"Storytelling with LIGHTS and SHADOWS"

Welcome, let's continue with part 3 in the lighting, which is part 15 in our series.
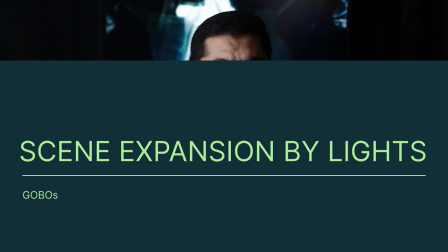0:15 Before we begin, let me ask you a question. While watching a movie, how can you tell if the subject is standing under the shade of a tree or that of a building? If you can't say either in the frame. Think about it for a bit. It's how the light from outside the camera frame interacts with the objects within the frame that tells you this information. This is a concept of throwing some light from a source that is not in the scene itself but represents another relation of the subject to something that is outside the frame.
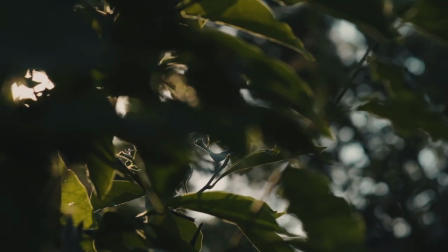0:49 If you see little simmers of light bleeding from the leaves onto the ground you'll immediately
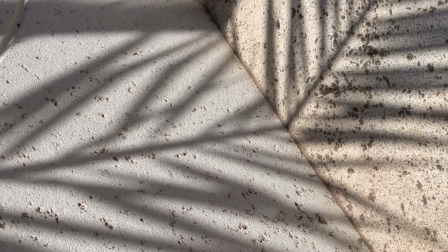0:54 know that the character is standing under a tree although light source which is the Sun and the tree are not in the frame themselves so this way the brain sort of comprehends the bigger environment than what is
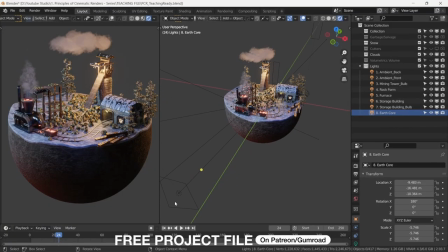1:10 in the frame itself you know I seen this red light here on the bottom side of the scoop of earth tells you that below
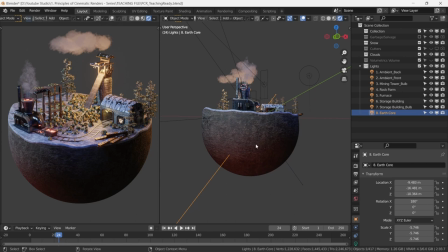1:16 this is the lava or earth's core and although you can't see it but you can feel it. This is a basic example of expanding your scene using the lights. However, we can go a bit more advanced and talk about gobos which is short for goes between the optics.
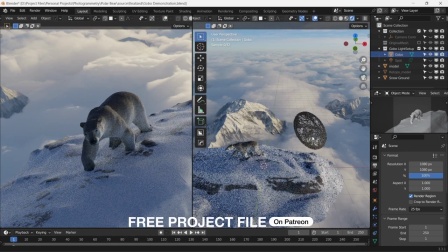1:35 Now you can make a simple gobo by just occluding the light with a plane to direct or restrict the
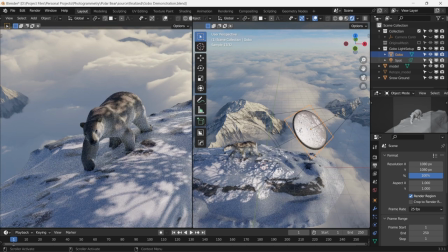1:42 flow of light and in that That way you have control over what parts of the frame the light falls and where it doesn't.
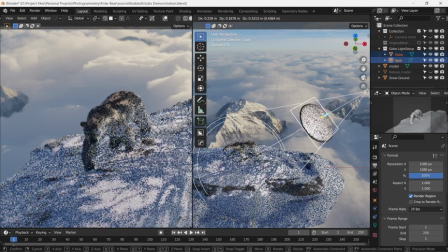1:48 So you can break up the plane with different patterns which will in turn break up the light. You can have different patterns of gobos like windows, clouds, trees etc.
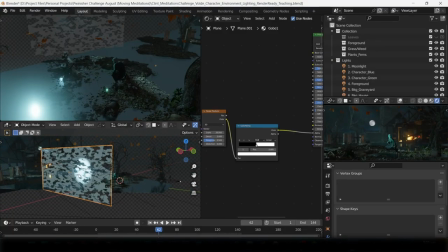2:00 In our Voldemort scene here, I've broken up the plane to give a cloud pattern. You can easily make this by noise generator crunched up by the colour ramp and this then drives the alpha channel of the plane. You can offset the position of this noise and that can give you the illusion of light movement with clouds.
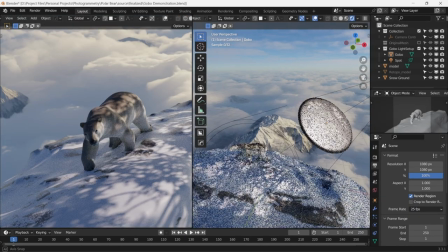2:19 You can see the difference in lighting with the gobos and without them. So this is the way you can use lights to tell a bigger story than just what's in the frame. Let me know if you have any questions in the comments, like and subscribe if you gathered a thing or two. I will see you soon. Farewell.